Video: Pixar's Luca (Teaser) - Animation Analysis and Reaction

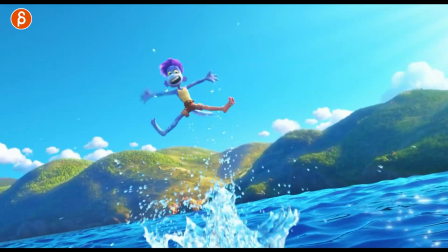974s
I love this, you know. That's what I wanted to frame through. And you can see the transformation into...
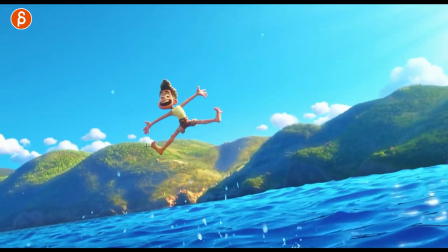980s
Oh, cute. Look at that. You got the toes going first. into that. It's almost like the hair goes out for an extra little accent.
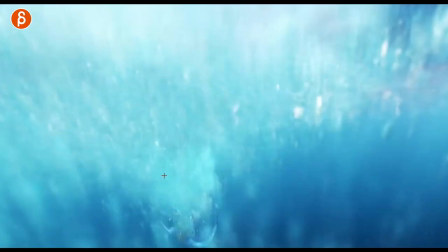990s
So cute. I love that it holds the pose into that. So cute.
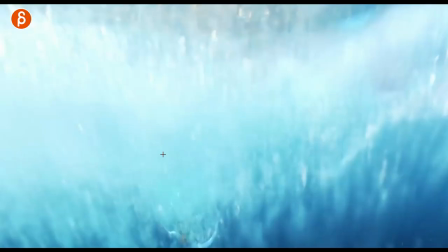998s
And again, the underwater thing. Not that I'm going to do water sim stuff, but I just want to do this.
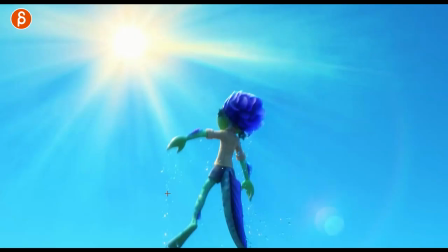1003s
I want to do the change. Seeing that water line and the bubbles. It's really great.
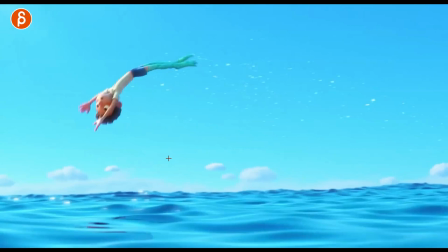1012s
It's a good shot for path.
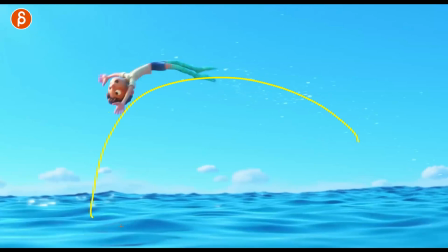1014s
As you have your character you know jumping flowing flying whatever think about draw that path i mean you should technically actually we talked about
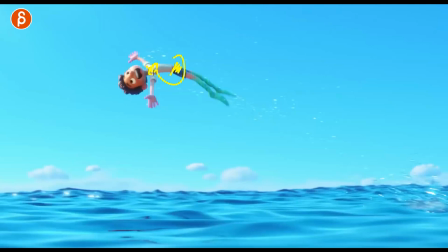1021s
that yesterday night someone's gonna animate a dragon flying up to a tower and talking about if this is you know your main controller and we have what we call like a flight con or whatever it could be a controller what we have here that moves the feet as well so you don't want to do just a root and then the ik feet are stuck here and you gotta readjust each frame this would be like an overall controller i mean that's what
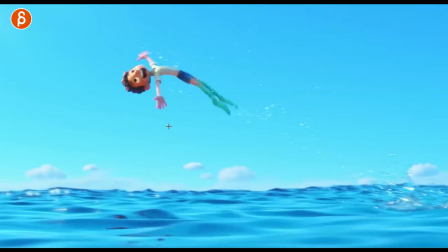1040s
i would do uh moving the whole character so that the feet go with it and if you don't have that on a motion path i would still recommend that you draw just like that a nerfs curve and like properly not that like in this view it's fine but then from the other view
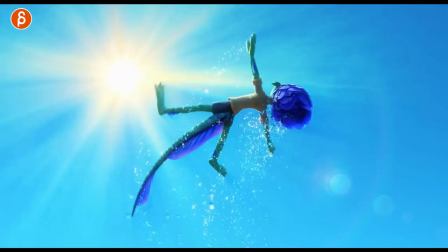1054s
it's doing something crazy make it proper in the actual 3d view and then if you don't want to put it on the path at least you have a
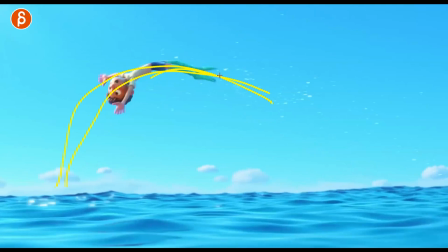1061s
guide and then you can put your character along that path and as it does this you can see that the body line and the feet
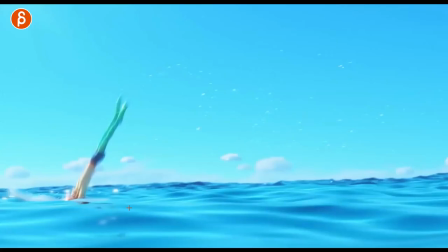1067s
and everything the legs they follow that path for a nice smooth action that's what i would technically recommend if
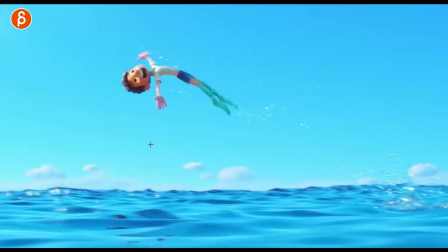1074s
you're doing a creature flying or something like that and you don't want to put on the motion path i'm to be honest not a massive fan of the motion path built in one maya
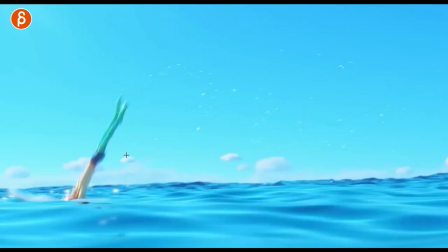1081s
we have a really great flight tool at work so cute though i love the whole too when you look at this here
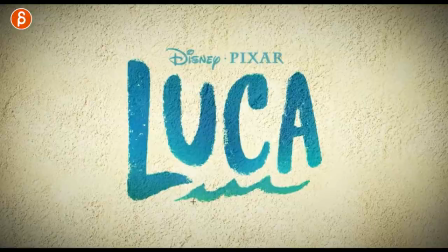1087s
and then a slight acceleration at the end there super cute oh no it's already done there's little bit of thing at the end,
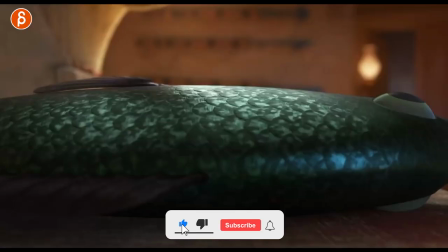1094s
but oh man, I could watch this forever. I can't wait for this movie. Shaboom!
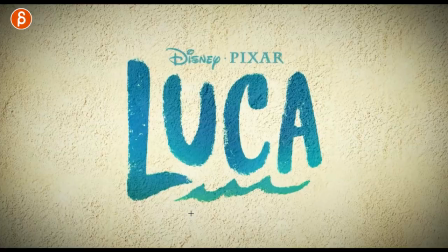1102s
I always like that too. I'm a massive fan of reveals. I think I've done a few shots. Actually, I'm doing one again where it's a bit of a reveal.
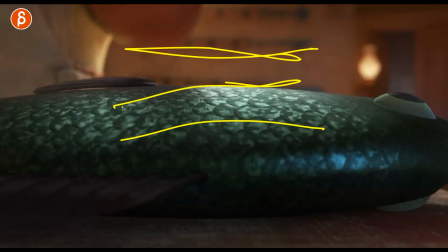1109s
And this to me is always, what if you have, imagine this is your name when you're real, right? It's your name, character animator, and the year. I always put the year on there so we know how old that real is. And then this kind of blends in. The names could still be here, fades out, and then that's the beginning of your shot
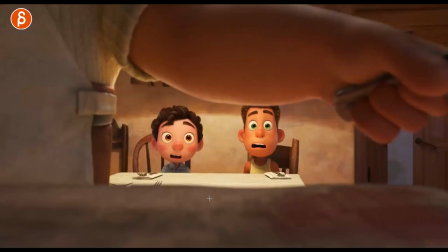1125s
revealing and something super cute I mean this is already great it's going to be such a great first shot for your reel
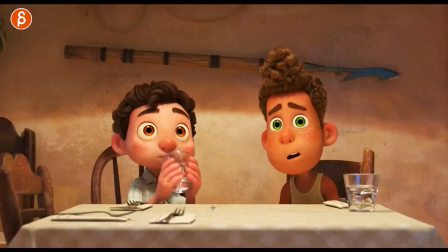1132s
nice little wobble there on the camera too
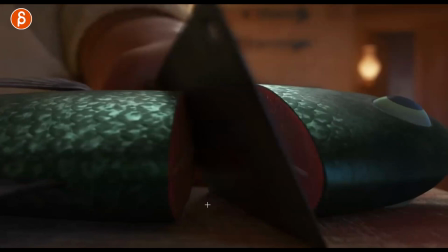1136s
also cool that in all of this you can see this as it reveals the face I love the drag too by the way it's off of here
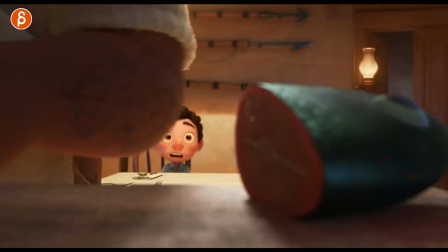1145s
and immediately reveals the face and see the eyes get into focus and look at that because we do want to see that face Now we're seeing the shocked face and on that frame.
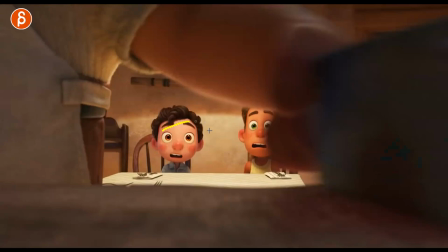1153s
Look at that. We're not completely covering the eyes except here and then their back.
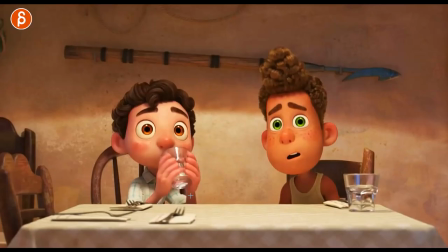1159s
And then the second reveal there because you never really miss it. Even if there's one frame covering the eyes, it's fine. So great. Slightly dark there. So good. Every frame you can go in there.
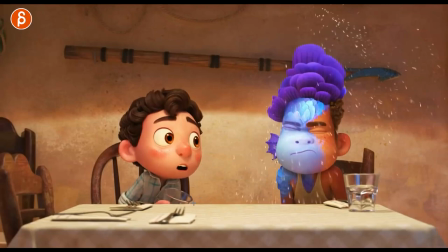1176s
Such a great idea. Wherever there's water contact. So cute. Look at that. Anticipation for that take, it's great.
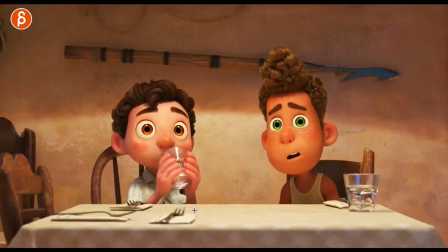1189s
Offset, grouped fingers, so cute. This is for me, sorry, I'm looking at this for myself. If you look at that, the squishing of the face, you can see how that shape is changing here.
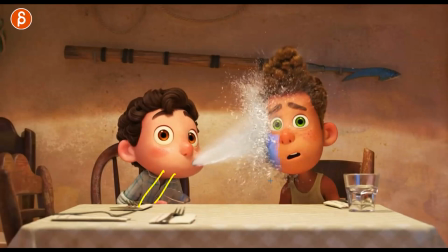1202s
You got almost the eyebrows pushing this whole thing up and then that lean this way, it's great.
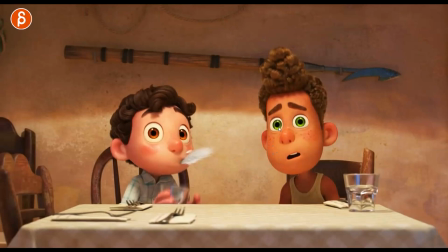1207s
What I love about this too is that this happens, right? If you watch stuff, there's the slow-mo guys, I think it's called, it's really neat. When you see stuff hitting people's faces, the face does not react right away.
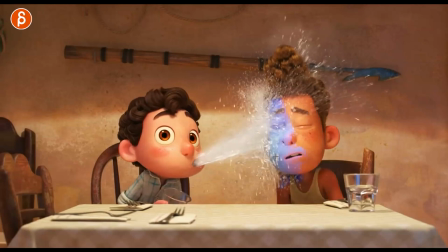1217s
It's going to take a while. I like that. The lighter, softer part is moving first before this.